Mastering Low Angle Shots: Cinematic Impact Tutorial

Yo what's up guys welcome back to the channel. Today we're going to discuss one of the most powerful tools in filmmaking, low angle shots.
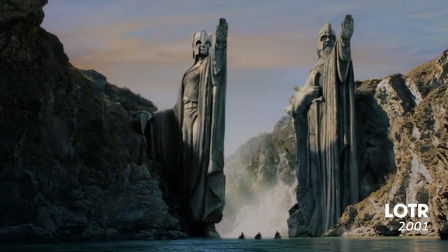17s
These shots have the ability to transform the way your audience perceives the scene and can add a whole new layer of visual storytelling to your films. Let's get started.
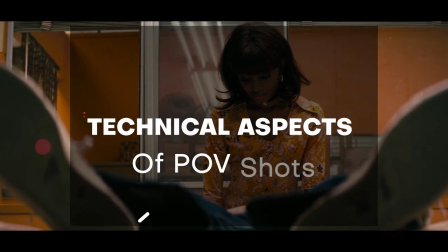Before we dive into the creative implications of low angle shots, let's first understand some technical aspects.
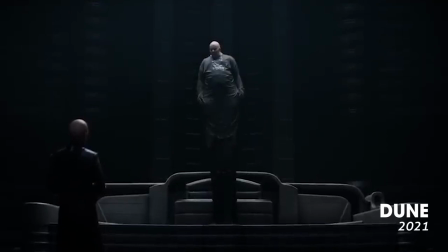38s
A low angle shot is captured from a low position, looking up at the subject. This angle is achieved by positioning the camera lower than the eye level of the subject.
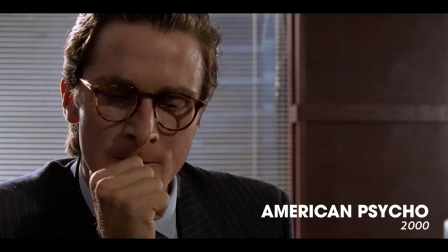46s
It is important to consider the height of the camera, your lens choice, and framing to get the desired effect. Now let's explore the creative impact of low angle shots.
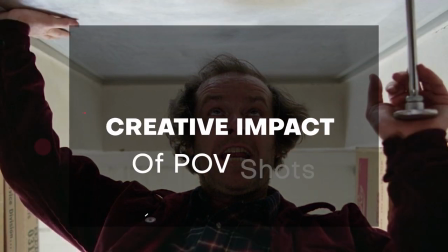One of the key effects from shooting from a low angle is that it can make your subject appear larger, more dominant, or even intimidating.
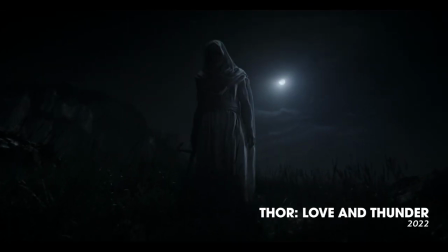68s
This can be particularly effective when shooting villains, powerful characters, or dramatic moments.
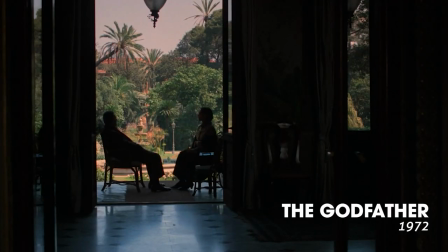74s
In The Godfather, director Francis Ford Coppola used the low angle shots to convey the immense power and dominance of the character Don Vito Corleone.
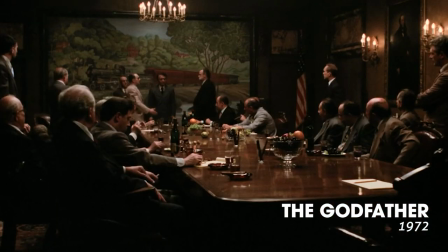82s
By shooting from a low angle, the character emphasizes his authority and control over the situation, creating an intimidating presence.
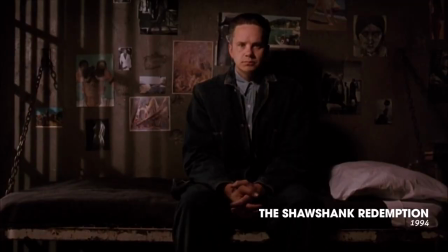92s
Similarly, in The Shawshank Redemption,
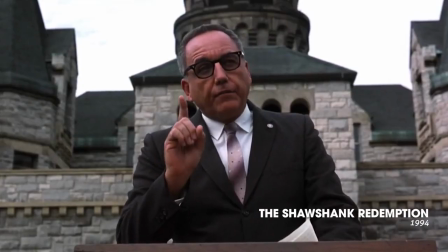95s
director Frank Darabont utilized low angle shots to emphasize the oppressive and intimidating nature of the prison system.
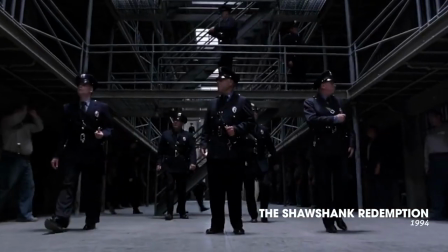103s
By shooting from below, the camera captures the towering figure of the prison guards,
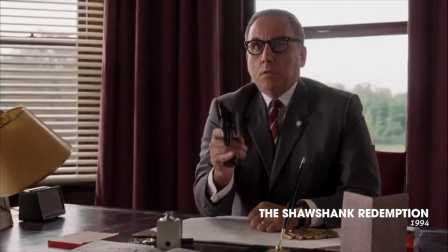107s
further enhancing the sense of confinement and powerlessness experienced by the inmates. Low angle shots can also be used to emphasize height, making the objects of characters to be taller than they actually are.
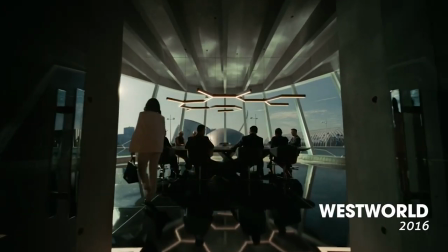118s
This can be helpful when you want to depict the sense of grandeur, awe, or you just want to scale in your scenes.
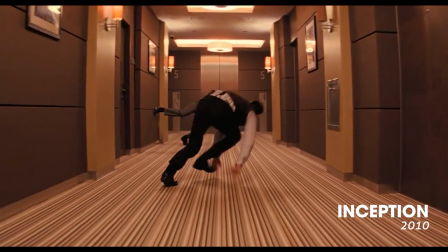126s
In Inception, director Christopher Nolan employed low angle shots during the iconic hallway fight scene.
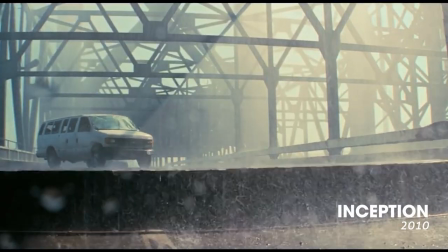133s
By shooting upwards from a low angle, the camera amplifies the scale and intensity of the fight, creating a visual stunning and awe-inspiring sequence.
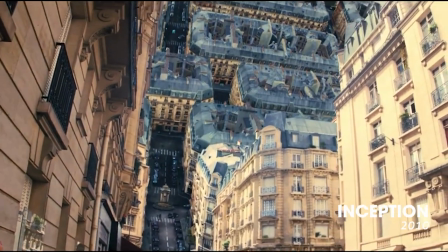142s
Likewise, in The Matrix,
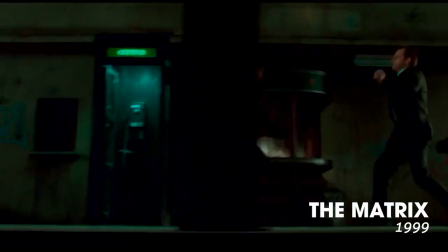144s
directors the Wachowski siblings use low angle shots to showcase the power and agility of the characters within a simulated world.
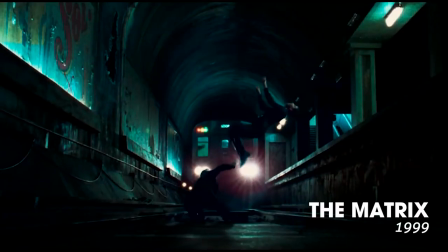151s
By shooting from below, the camera accentuates their acrobatic movements and give the audience a heightened sense of the extraordinary abilities. Now that we understand the creative power for shooting low angle shots, let's discuss some practical tips for shooting it more effectively.
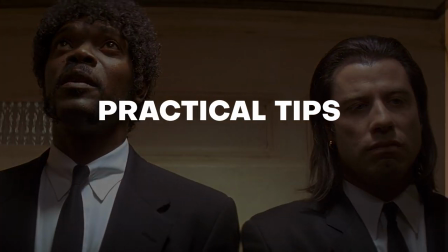First consider the lighting. Low angle shots often require carefully planned lighting setups to ensure that the subject is properly illuminated from below.
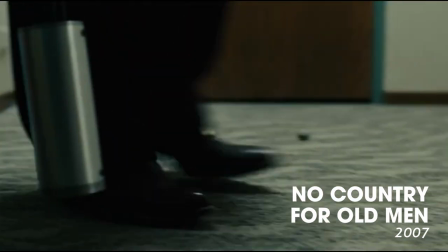180s
Next, pay attention to your composition. Low angle shots can benefit from strong vertical lines and symmetrical framing to enhance the impact of the angle.
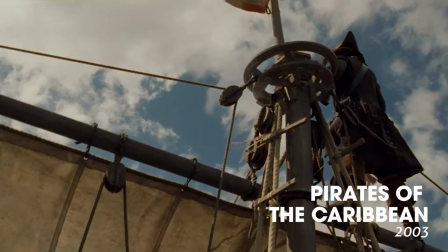189s
Lastly, don't forget about camera movement.
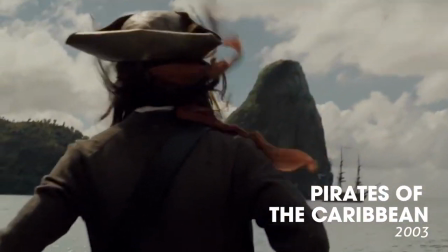192s
Adding subtle or dynamic movements to your low angle shots can further enhance the visual storytelling and create a more immersive experience for your audience. All right guys, that wraps up our discussion today on low angle shots for filmmaking.
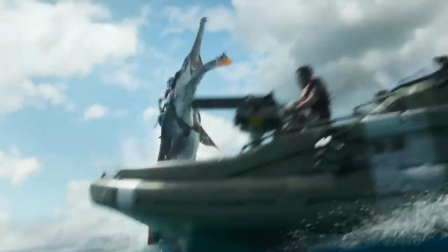204s
Experimenting with different camera angles and techniques is essential for you finding your own unique visual style as a filmmaker.
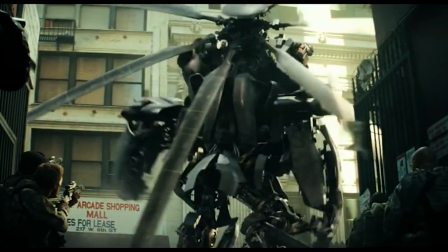210s
So grab your camera and start exploring the world of low angle shots in your next project. once again thank you for joining me today if you found this video helpful don't forget to like and subscribe to the channel and hit that notification bell so you can stay up to date on all filmmaking tips and techniques as always keep creating and keep pushing the boundaries of your imagination see you guys later